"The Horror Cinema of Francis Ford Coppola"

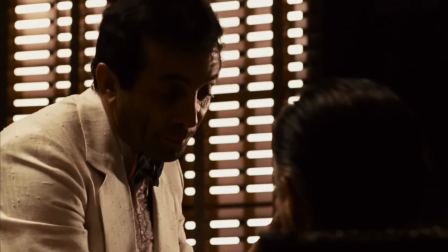[8:14]
The Godfather was a job Coppola took because he was broke, a familiar position he would be in many times over.
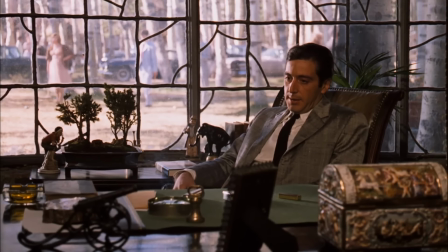[8:21]
The Godfather Part II was a concession for Paramount to fund the conversation,
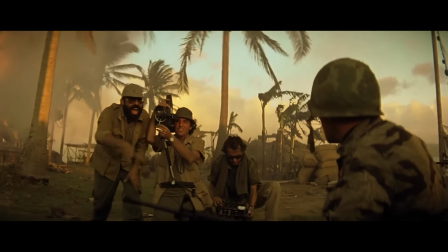[8:26]
and Apocalypse Now was a project Coppola inherited when George Lucas dropped out of directing.
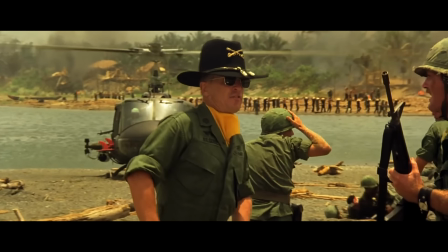[8:32]
None of these films were intended from the jump to be Coppola's major works.
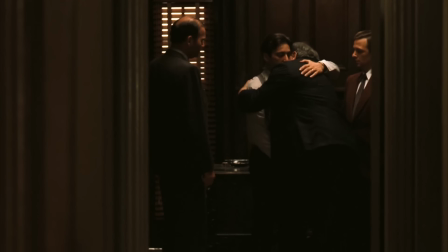[8:37]
They became his major works by virtue of their qualities.
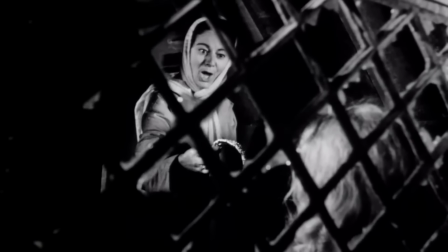[8:41]
In turn, we should not be dismissive of Coppola's horror films just because they were made for economic reasons.
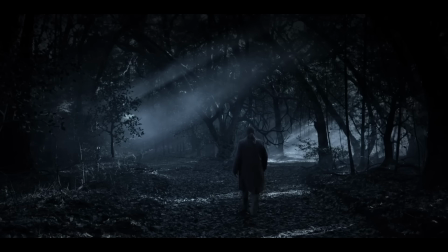[8:48]
Moreover, regardless of why Coppola is drawn to a project, once he's committed, he tends to go all the way,
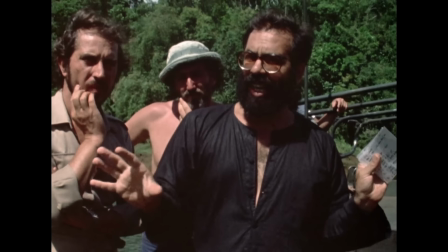[8:56]
directing as if the film is the most important he's ever made and willing to fight tooth and nail for every choice he believes in.
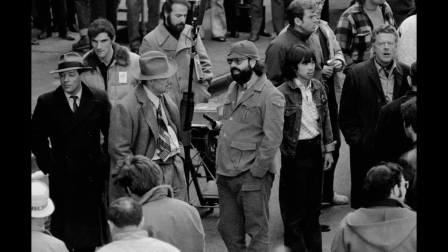[9:04]
Like, fine, I'll direct this gangster movie because I need the money, but also,
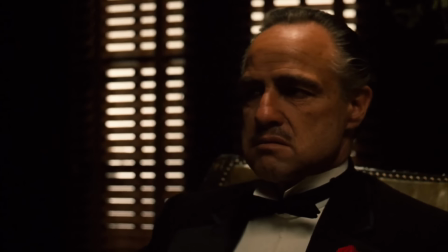[9:09]
no one but Marlon Brando can play Vito Corleone, and I do not care how much Paramount hates it, that's the way it's gonna be.
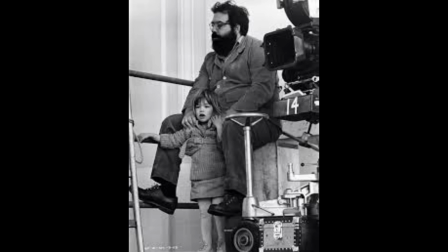[9:15]
Fine, I'll make a Godfather sequel to get my passion project funded,
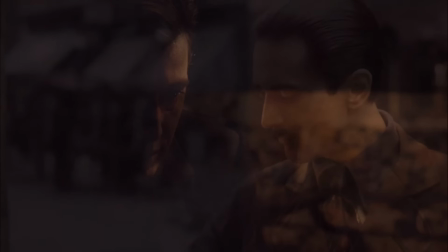[9:20]
but also, it's going to have this ambitious flashback structure paralleling the rise of the father with the fall of the son,
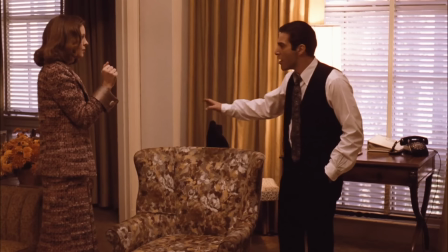[9:25]
while deliberately denying many of the first movie's pleasures by pushing the series and character into darker and more unsavory territory.
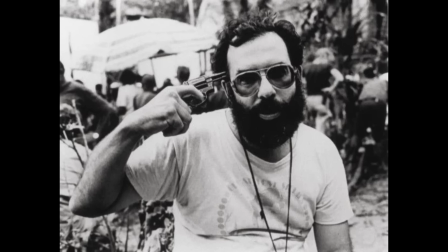[9:33]
Fine, I'll make Apocalypse Now if George won't,
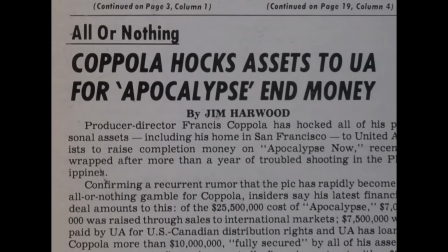[9:36]
but also I will mortgage everything I own to get this movie made, and I am willing to die for it if that's what it takes.
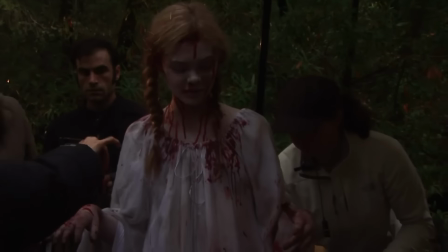[9:43]
The production stories of Coppola's horror films tend to be less dramatic, but his ambitions are just as evident.
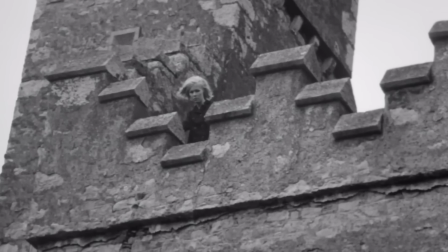[9:50]
Each of these movies was essentially a test of Coppola's craft. This is most obvious in Dracula's gargantuan visual spectacle, and the traditional means by which Coppola and his team achieve that spectacle.
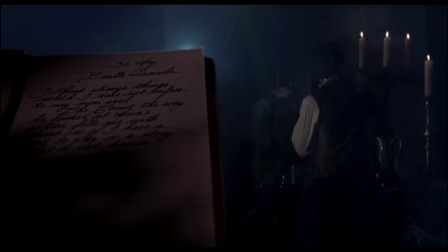[10:03]
The film makes liberal use of old-school movie trickery, models, matte paintings,
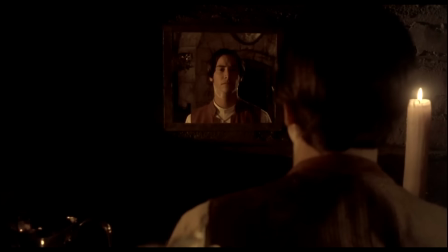[10:09]
rear-screen projection, even something as simple as a body double and an empty frame to simulate a mirror.
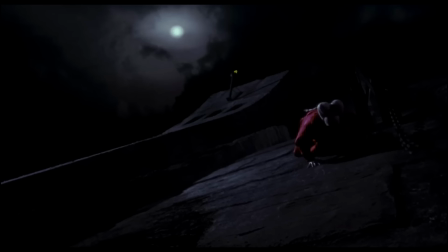[10:16]
Everything is shot on built sets rather than on location. Every visual effect is achieved in-camera, and it looks it.
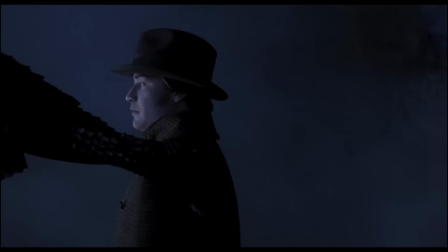[10:25]
Dracula does not try to convince you that its images are real. It revels in its own artifice, demands you appreciate its beauty as a cinematic construction.
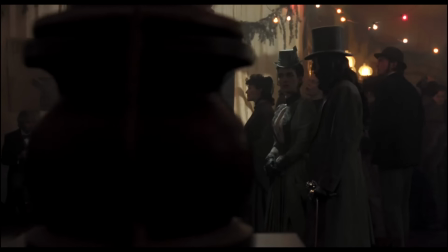[10:36]
Coppola makes this tribute to early cinema trickery overt when Dracula visits a carnival and a projector screens early silent films,
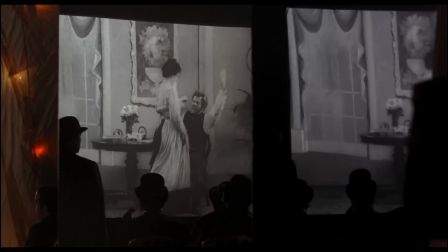[10:45]
where jump cuts, or a negative camera image, serve as special effects.
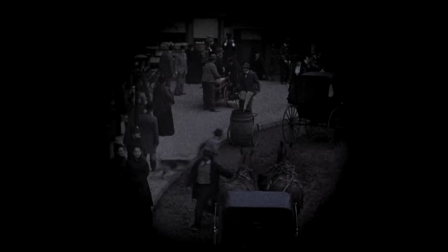[10:50]
To underline the point, the sequence begins with footage shot by a hand-cranked path camera,
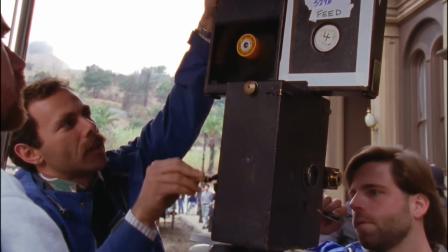[10:56]
the same technology used in the silent era.
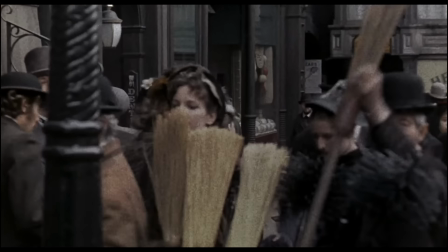[10:59]
The consciously dated imagery, accompanied by the whirl of the camera on the soundtrack, all reaffirmed Dracula, a cinematic illusion.
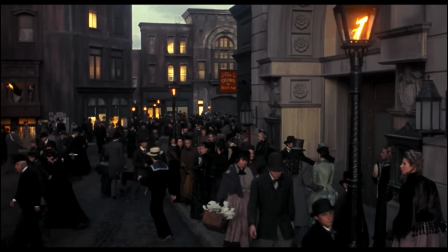[11:08]
In this respect, the film is a direct continuation of Coppola's One from the Heart,
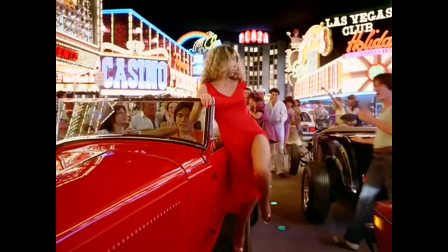[11:13]
which similarly flaunted its cinematic artifice and influence from a bygone era of filmmaking.
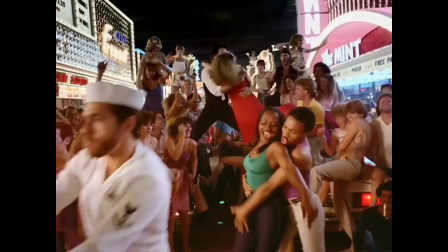[11:20]
The big difference is that One from the Heart was enamored with the technicolor musicals of old Hollywood,
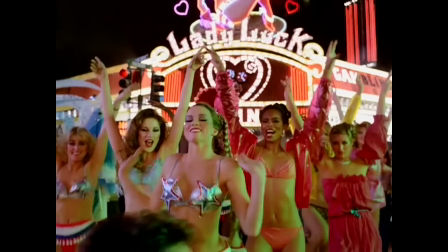[11:26]
and that was reflected in a dazzling wonderland of romance and beauty.
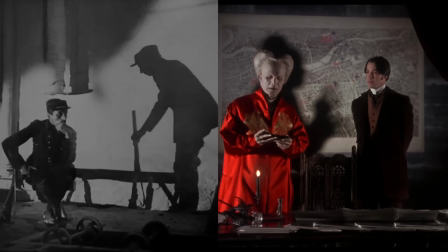[11:31]
Dracula's cinematic lineage is older, and it's rooted in trickery and deceit rather than strict wonderment.
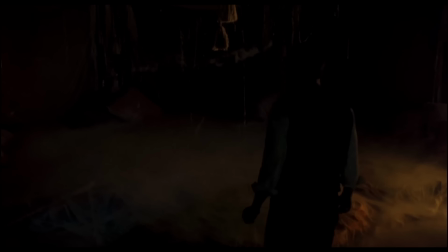[11:39]
Taken in tandem with the film's rooting in horror, Dracula's artificial world is not one of free-flowing fantasy, but oppressive force. The film is as beautiful as one from the heart, possibly more so depending on your tastes, but its gothic trappings,
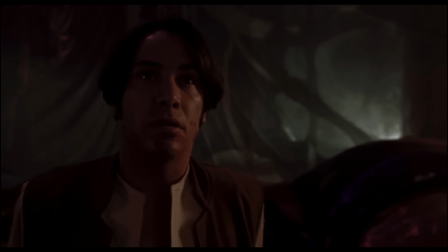[11:55]
visions of monstrosity, and sense of powerlessness in the face of evil distinguish Dracula from its musical predecessor.
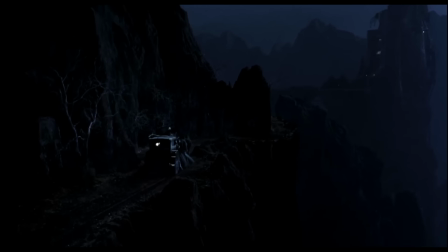[12:02]
The effect is similar to that of German Expressionism, a cinematic imaginary of a world of horror.
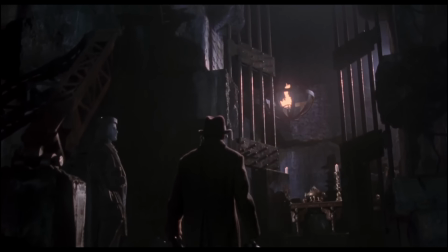[12:10]
If Dracula is a work of analog film experimentation, Twixt is its digital equivalent.